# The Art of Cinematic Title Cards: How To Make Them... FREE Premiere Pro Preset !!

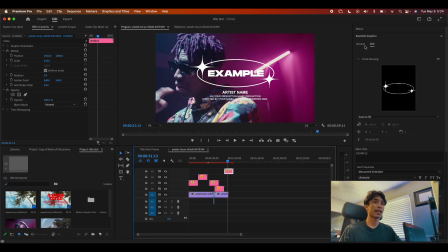I love to use this for all my music videos. Whenever I got a project, I'm on the fly, I gotta edit super fast, just grab a title, slap it on there, and it looks amazing because we really spent a lot of time designing these and making sure that these are perfect. Make sure to go check these out right here at 11%.net. Really appreciate it, guys. But anyways, moving on to our second component of an artistic design.
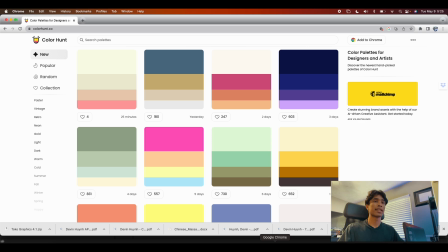Now, this is going to be the color palette. Now, the color palette, of course, cannot be more essential.
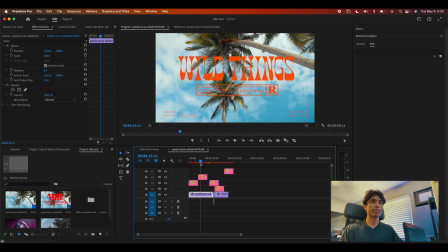It can really help set the tone as fun or simple or loud or calm and quiet. And it's really, really fun to mess around with, especially if you're good at color theory and just knowing what palettes work together. Now, if you're like me and you don't know any of that, I had to Google that, learn color theory, but you can just come over here to this website.
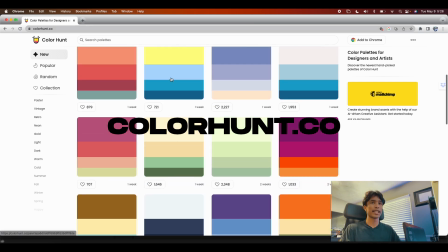It's called colorhunt.co. I love to use it. It's really cool. It has a bunch of crazy color palettes that you can use.
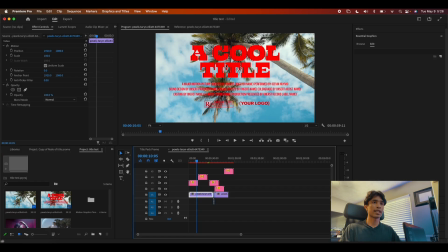And especially if you're searching for palettes, let's say this title that we're working on, I would like for it to be like a more yellowish orange color.
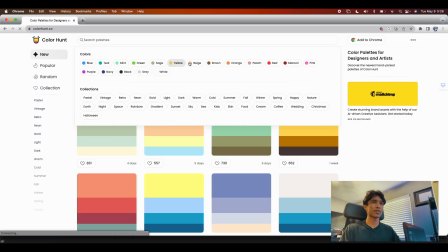Let's go ahead and just search for yellow and orange.
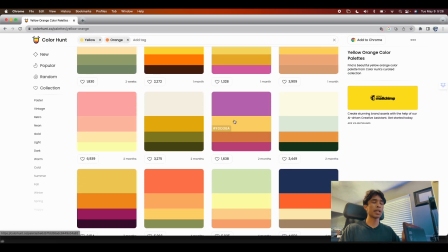I'm gonna add an orange tag, and voila, we already have a bunch of crazy color palettes that come up with yellow and orange tabs.
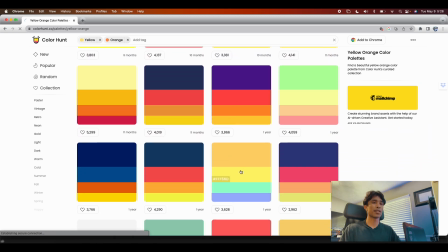So it's really cool. I could just pull from any of these colors and it basically gives you all the codes.
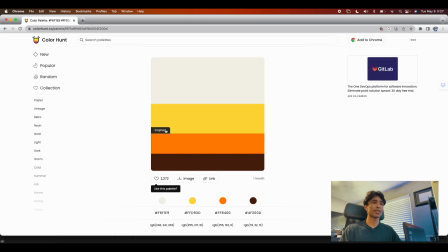So yeah, let's say I just really like this yellow color right here.
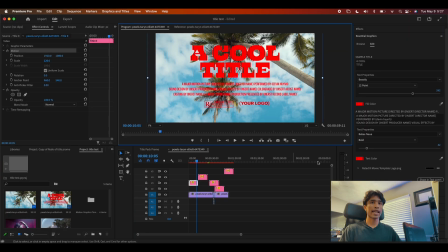I'm gonna go ahead and click on this code, copy it, and then let's go ahead and apply a tint effect to this entire title.
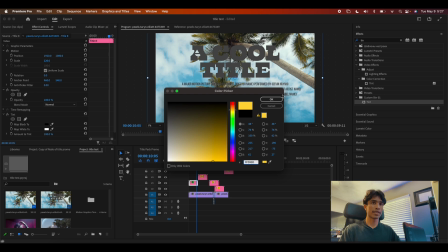And I'm just gonna change matte black all the way to this yellow color that we got, and voila, look at that beautiful yellow color.
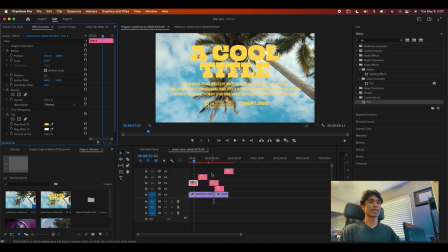It honestly was a little bit different than on Google Chrome. But anyways, as you can tell, you can really just mess around with it, have fun, and just create unique titles. Lastly, moving on to the third element of design. This element has to be the element of contrasting design.
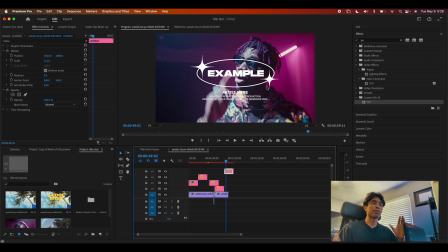Now, this aspect of design is probably one of the most important because it really is what brings all the whole design and whole look together. Now, for example, what is contrasting design? Now, you might be familiar with contrasting colors. We have opposite colors, reds and yellows and blues, all our primary colors.
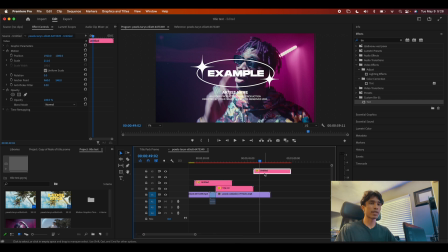If you put those together, it's really harsh. But when we have contrasting elements of design, we're gonna be looking more at the shape, the size, and the look, and the sleekness of design. So for example, this title right here, I love this title because it perfectly executes the element of contrasting design.
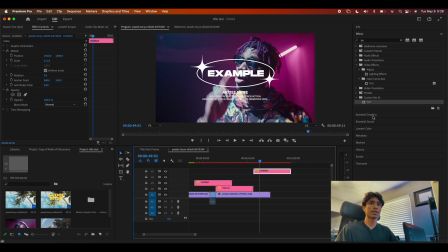Right here, this text right here in the middle, the example text is very square and just boxy, which contrasts with this nice smooth and round circular oval around the edges, along with these nice smooth stars on the edges as well.
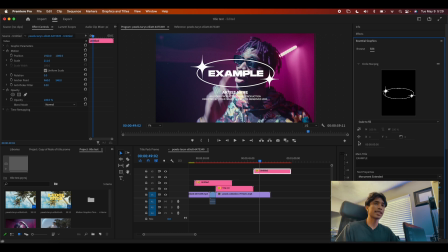And it really just creates this sense of contrast of sharp, harsh edges, and then really nice smooth and wavy textures and shapes. And I think that's what really helps bring this design a lot more to life compared to if this text, for example, was something like smooth and wavy.
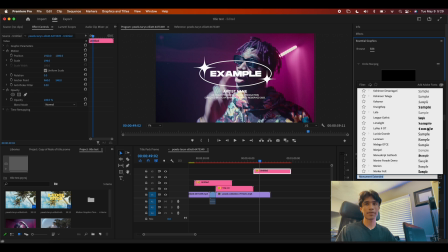Let's see if we can find one.
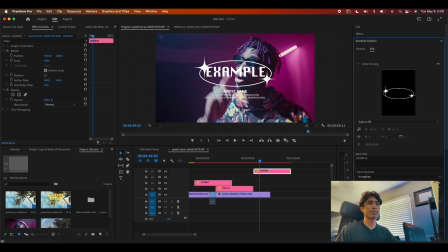So yeah, if we did something like this, it just kind of does not work the same because font is kind of round, but then also boxy, but then this is round. So if you really stick with contrasting elements, you can really help guide you to get a better looking design.
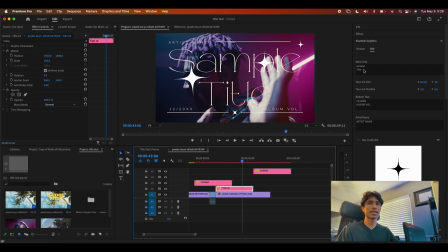This one, I love this design right here. It uses the, I forget what the font is called, Montflair.
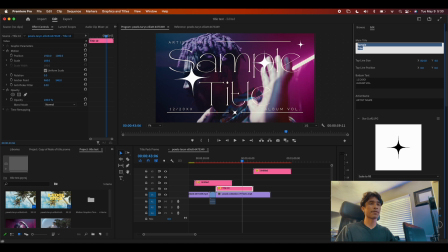But basically right here, it has this really, really, really thin Montflair font, and then there's stars, these really, really fat stars.
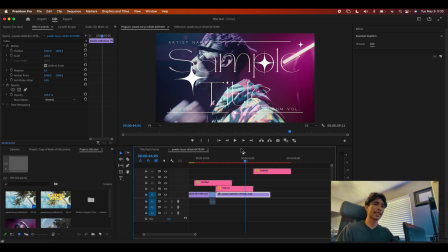And these stars create a nice contrast as everything else is very thin and simple, and then the stars are just really fat and just creates a nice contrast.
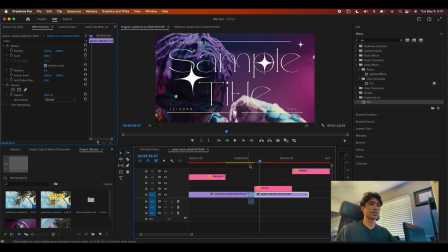Now this title, I'd probably change the actual footage. I wouldn't apply this to this actual footage. As you can see, there's so many just different ways that you can apply this.
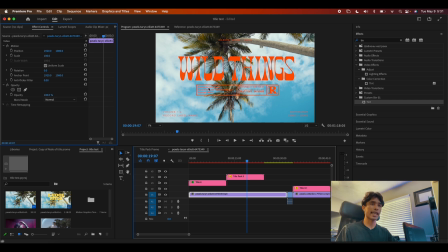This once again, we have some nice round and curvy text and then some boxy designs going on over here. If you can create that contrast in design, you can really help guide yourself into creating more pleasing and visually pleasant designs. And with that, those are the three elements of artistic design. Now with all that out the way, let's go ahead and make some title cards of your own.
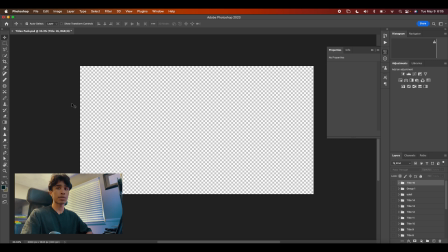All right guys, so now that we are back into Photoshop, the first thing we're gonna do is we're going to start off with our three sector heading.
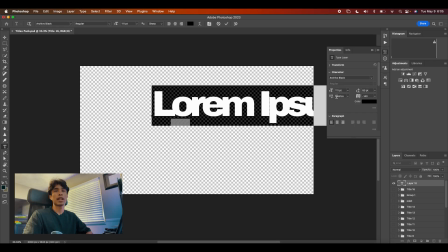I'm gonna create a new title for Destroy Lonely's If Looks Could Kill album. I think that was a cool project recently, but I feel like the title design on that was a bit lazy.
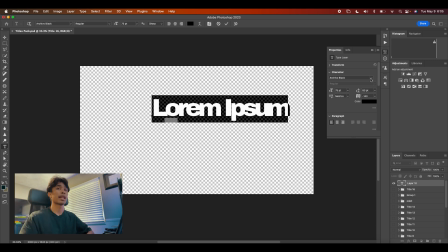I don't know, just saying, if I were to design it, this is what I would do. So let's go ahead and just drag some text over here.
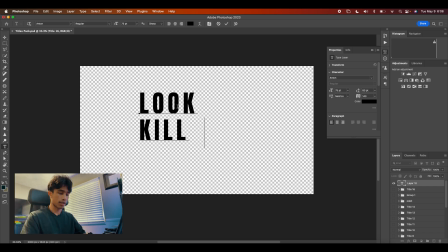I'm just gonna get a new text right here and I'm just gonna call it Look Kill the new short film.
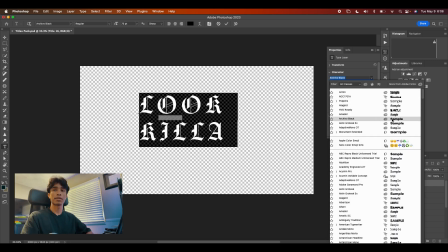By the way, if you haven't checked out that short film, I really am loving the direction of artists making like short films for their work.
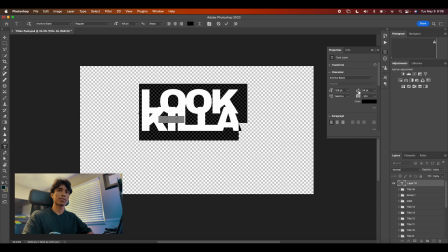I don't know, I think that's really cool. But I'm gonna start off, let's start off with some archival black fonts, and I'm just gonna space everything out.
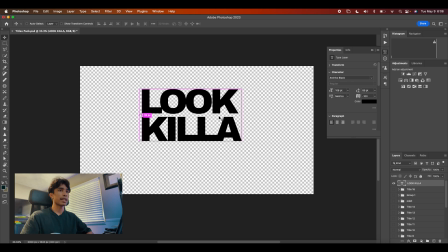And one thing I really kind of had in mind right now is I'm gonna go for something really skinny.
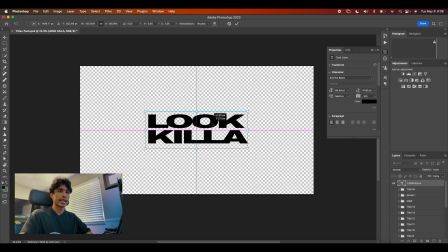So I'm just going to hold shift and scale this down so we got some really, really skinny looking fonts. This will be our first sector heading right here. My audience comes in and sees this video, I want them to look at this text the first thing.
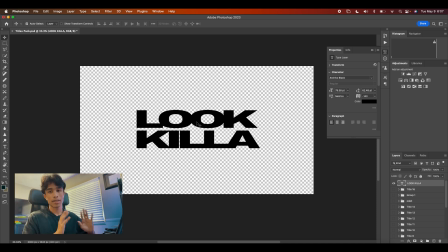As we mentioned, I'm gonna jump real quick from color palette. We're gonna do color palette last, but I'm gonna jump to the contrasting design element. So because this text is very kind of like square and harsh corners, we're gonna try to make some shapes with a lot more smoother, wavy feels to it.
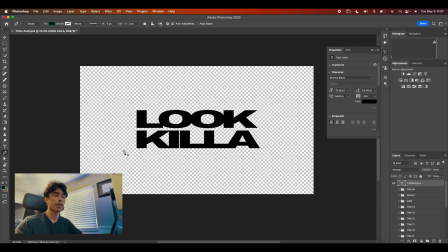And because this is like kind of a horror film album, I'm gonna kind of want them to be like red slashes. I don't know, I think that'd be pretty cool. It's like some blood splattering or something like that. I'm gonna grab my pen tool right here.
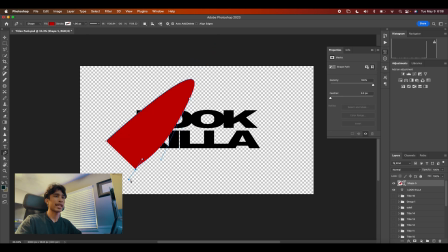I'm gonna get like a base little red color, and let's go ahead and try to draw out some red shaped things. This is kind of looking like a little cool inverted weird Nike swoosh thing. So now let's go ahead and just kind of like move these around. I might put this one like right here.
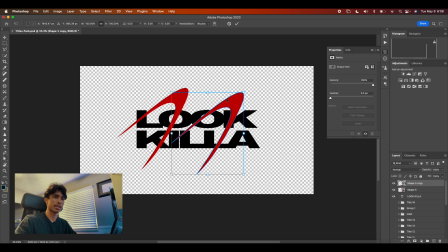Let's duplicate it by holding Option or Alt if you're on PC. And then Command T to rotate it. And let's just change directions. One's going that way, the other's going this way. And it's kind of looking pretty decent right now. We kind of have, it kind of looks like, yeah, you're getting chopped up. They look like a little bit of like some cool wounds going on right here.
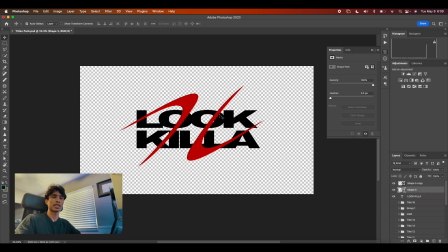Now, one thing, this is why I like to design things on Photoshop first, is I would like these swooshes to go in and out of the letters. And the way I can basically do this is by simply coming over here to the main text right here.
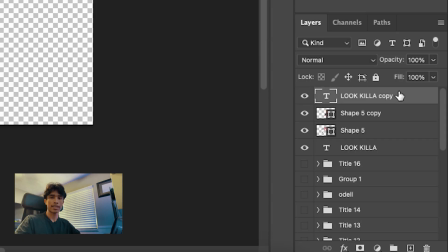I'm gonna hit Command D to duplicate it. Now we have a copy of this, and I'm gonna drag this copy of the text to the very top.
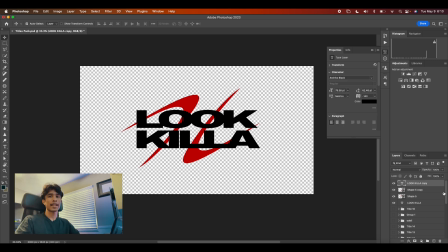Now the text you can see is on top of our swooshes. And now let's go ahead and just rasterize this by right clicking this. And then we're gonna click on our eraser tool. Oh, I guess we have to rasterize it anyways. Now let's just go ahead and simply get rid of some of this top layer text right here. And
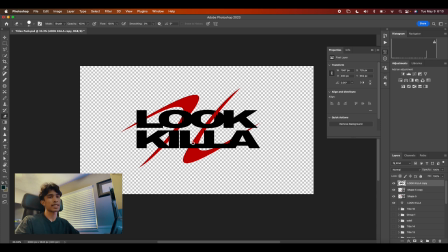We could just simply erase, and you can see now it looks like the swoosh is going in and out of our text.
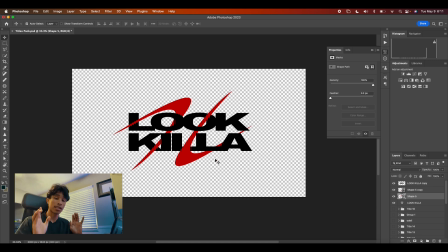It kind of looks pretty cool. Now let's go ahead and go back to our sector heading rule, and we can go ahead and add some smaller subtext.
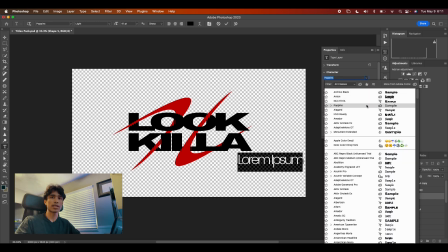So instead of going for a really bold font, let's go for something really simple like Poppins right here.
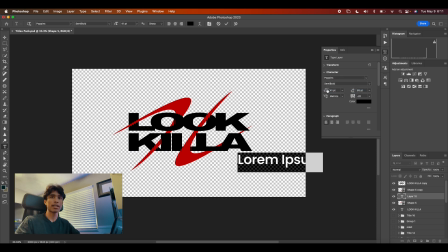I'm gonna space this one out just a tad bit. I might go for the bold version actually, because I'm gonna make this text really, really small.
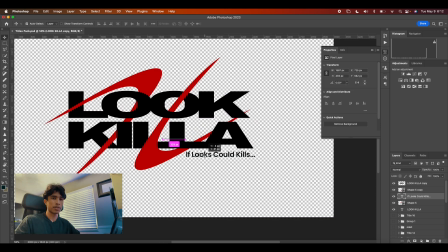Looks could kill, dot, dot, dot. There, boom, there we go. We have some nice if looks could kill text. And then let's go ahead. I don't know, this is a fun tip, trick. You can apply it, you can not. Numbers, random numbers. Well, dude, that's like really the icing on the cake. I'm serious. So I don't know. I just like to put random numbers and like dashes and stuff like that.
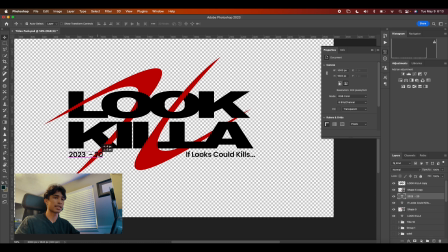And really that is really what helps tie my designs together at the end.
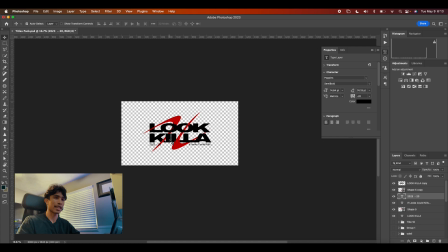So right here, if we just put some random text like that, yeah, that honestly looks quite decent for a title.
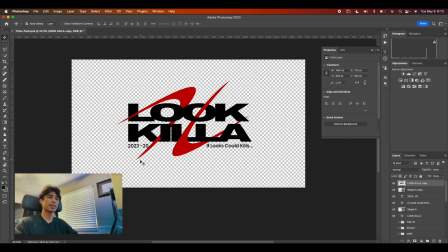And boom, there we go. There we have a pretty nice, decent main title. And then I'm just gonna go ahead and type out the text that I was talking about.
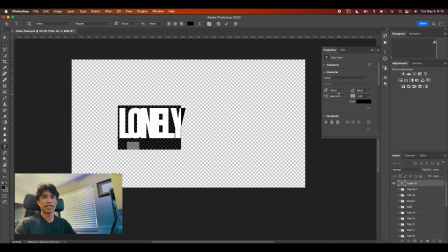So I'll just do this lonely text, and I'll make this like let's do a very tall text like Anton.
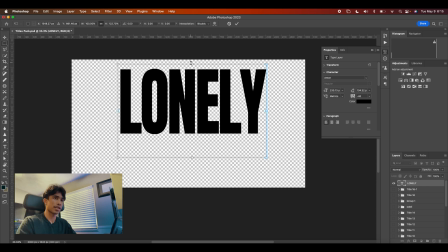And we could stack this up, stretch it just a tad bit because I love stretched text.
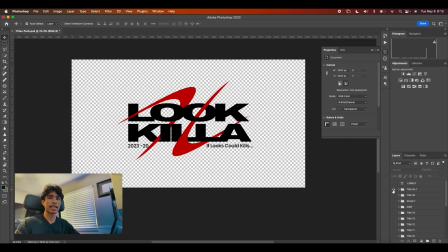And voila, that could be our artist title card. And then we can use that and cut to the main title card. And as a gesture, I'm gonna be giving you guys this title card that we designed right here, right now, completely for free. You guys can have this one. It's on the house. This is gonna be a mogrt preset title pack that you can use and apply in Premiere Pro.
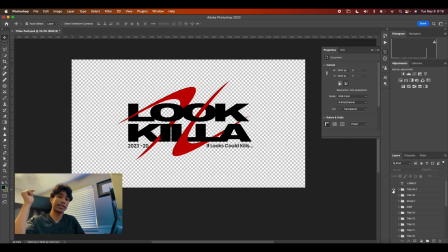And as a courtesy and thank you guys for watching this video, I'm gonna be giving you guys this title right here completely for free, $0. Make sure to check it out right here in the link down below.
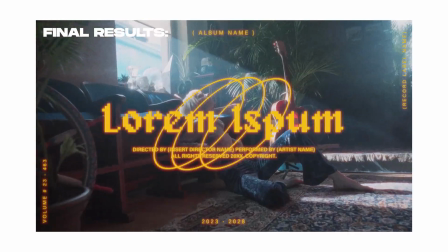If you guys made it to the end of the video, thank you again really so much for watching. Once again, if you guys would like to make your own unique and beautiful title card designs, but don't have the time to sit down and design one from scratch, definitely make sure to check out the 11% title preset pack for Premiere Pro.